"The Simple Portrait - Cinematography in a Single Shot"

Oh, hello everybody. Welcome back for another breakdown. Today we have one of my favorite things to look at when I'm looking for cinematographies or styles that I really enjoy is, can a cinematographer take something that is incredibly boring and make it halfway interesting just through the look creation, right? This is like the antithesis of what cinematographers in magazines talk about when they've done feature films. Like, no, it's not about the image. It's not about making it cool just because that's what you do. It's all about the story. And that's a great quote. I mean, I would use that quote too. I would say, no, it's not about the looks. But in the commercial world, sometimes you get really, really boring scripts and it's just people sitting there talking. And that is the best for, at least that's the thing that I find most enjoyable. What is a really good cinematographer going to do in a situation where they don't have, you know, the tricks of having some killer story? It's just a boring story. What can they do creatively? What can they do with the light? What can they do with the room, with the blocking, with the lensing, with the framing? How are they going to make this thing halfway interesting? And that's what we're looking at today. Done by a fantastic cinematographer, Rob Hardy.
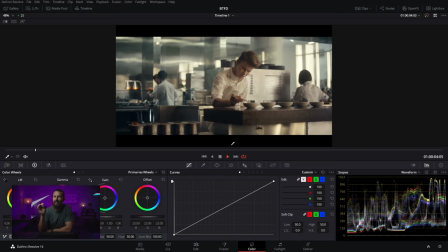[1:06]
You will know the movies that he has shot. And today we're looking at a car commercial. It's a car commercial, as we play through it, that doesn't really have any cars.
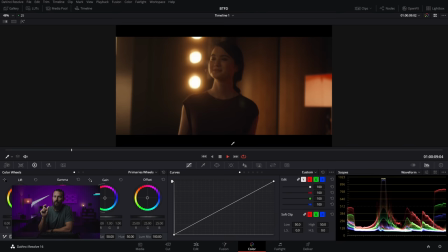[1:14]
Immediately, what you're going to notice is, or at least what I notice, is just the balance.
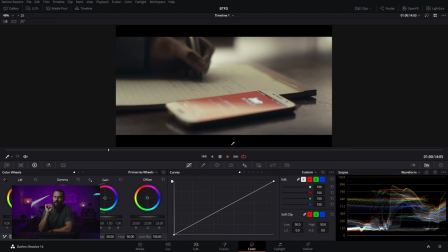[1:19]
So the nuance between the shadow and the midtones and the highlights, right?
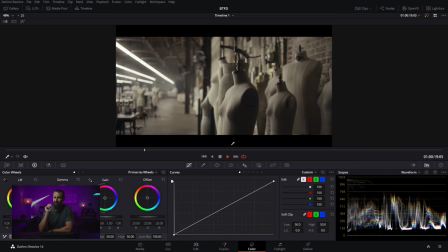[1:26]
It's very controlled. You can feel it across the entire image, but it's about the density.
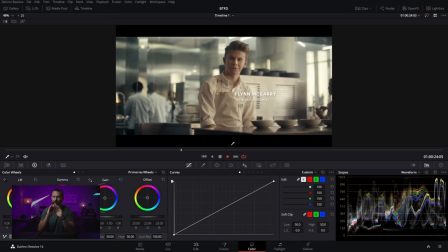[1:31]
It's about the faces. It's about the contrast. It just blends in. Nothing feels lit, but everything is beautiful, right? This shot feels a little bit lit, but other than that, nothing feels lit. It's just perfectly sculpted and there is attention to detail in the shadows.
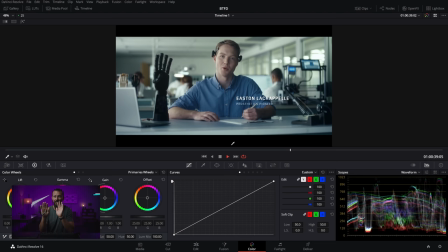[1:46]
Like, that's a beautiful looking shot, man. This is another nice one. Like, the balances between the foreground and the background, you know that it's being lit.
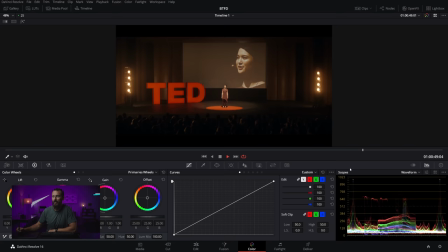[1:52]
This one, again, I mean, whose room looks like that, right? Except in TV land, which is why you should be on TV, because your room looks like that, right?
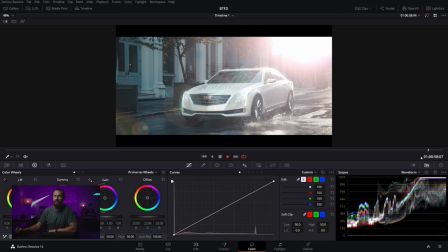[2:00]
So again, Cadillac, it's beautiful. This is another beautiful shot too, man. Like this, not that one, that's not real.
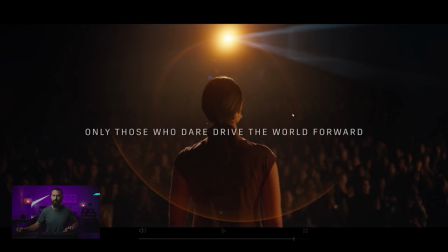[2:06]
This one, like just the density, if we go full screen, just to have enough detail there where it's not clipped, to see the faces out there, this little flare thing that probably isn't real. Just a beautiful looking shot, like edge top there, little back edges here,
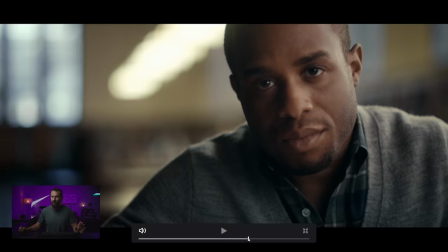[2:22]
got enough return from whatever light this is over here that you just, the balance is perfect, right?
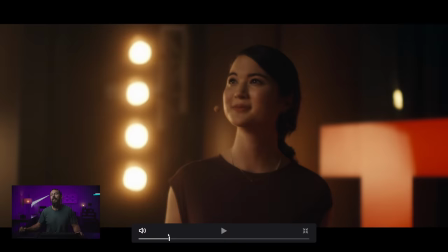[2:27]
Like once you get to a certain level, this is what it's all about. It's all about this balance. So we should be looking at, well, let's do the first one first, right?
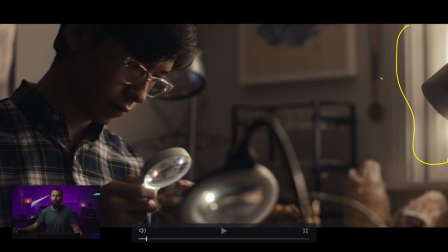[2:34]
Like, okay, framework, we know we got a window over here. We're not gonna light actually through that window. That window is going to be our excuse to bring in our actual light. So we're gonna light this up a little bit. We're gonna have our room tone in the background, but really, we're faking another light over here, which is this light, right?
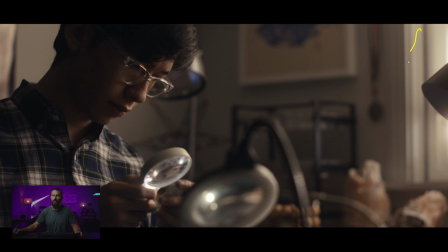[2:52]
And then a little bit on the cheek and then darkness. This is just like, does this feel lit? No, it doesn't feel like there's a light right there going through whatever, 6x6 of diffusion. It doesn't feel like that. It doesn't feel like there's an egg just over here. It all sits in because of this balance with the background, right?
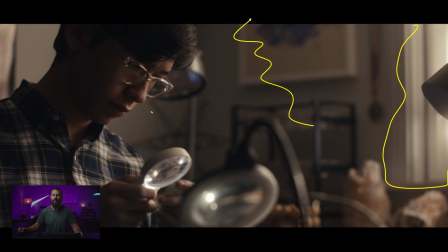[3:10]
The room tone and little window in there just showing you, hey, there's a window here. That's where this natural light is coming from. You got the layers here of the framing as well. And this is a guy just looking at something through, what is that?
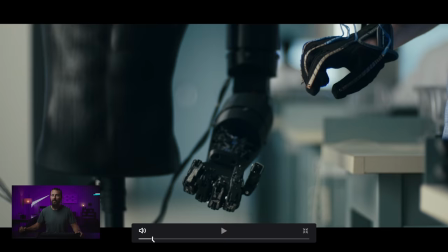[3:24]
Some sort of magnifying glass or something. Same thing, this one, same thing. Like, look at the balance.
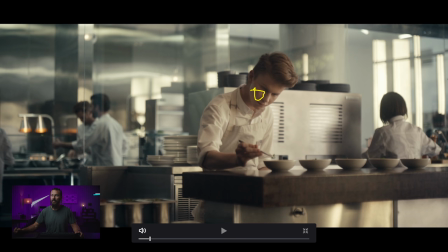[3:29]
I think this guy ends up looking to camera. But just magically, the light lands perfectly there. You've got this there. There's no like hot spots on the table. They've done well to flag that off. So really the light is only reaching there. Plus you got a guy in white with other people in white in the frame, which is always tricky.
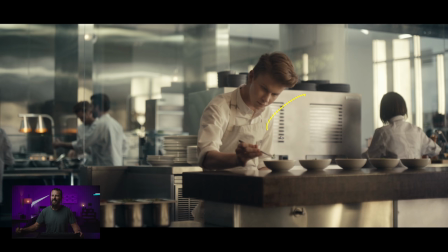[3:45]
But somehow this beautiful, soft directional light just comes that way. You get this little leak of blue down this side of the face here. We're smooshing him from both sides. This is a little bit hot, but there's nothing you can do with that, right? Because it's a reflective surface and it's probably in the angle of, if there's a 12x12 over here, it's probably catching full 12x.
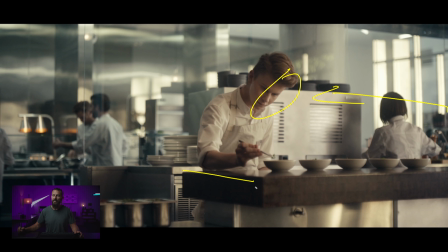[4:03]
So that's a little bit hot, but it doesn't distract because this is still hotter, right? You still have that point of focus.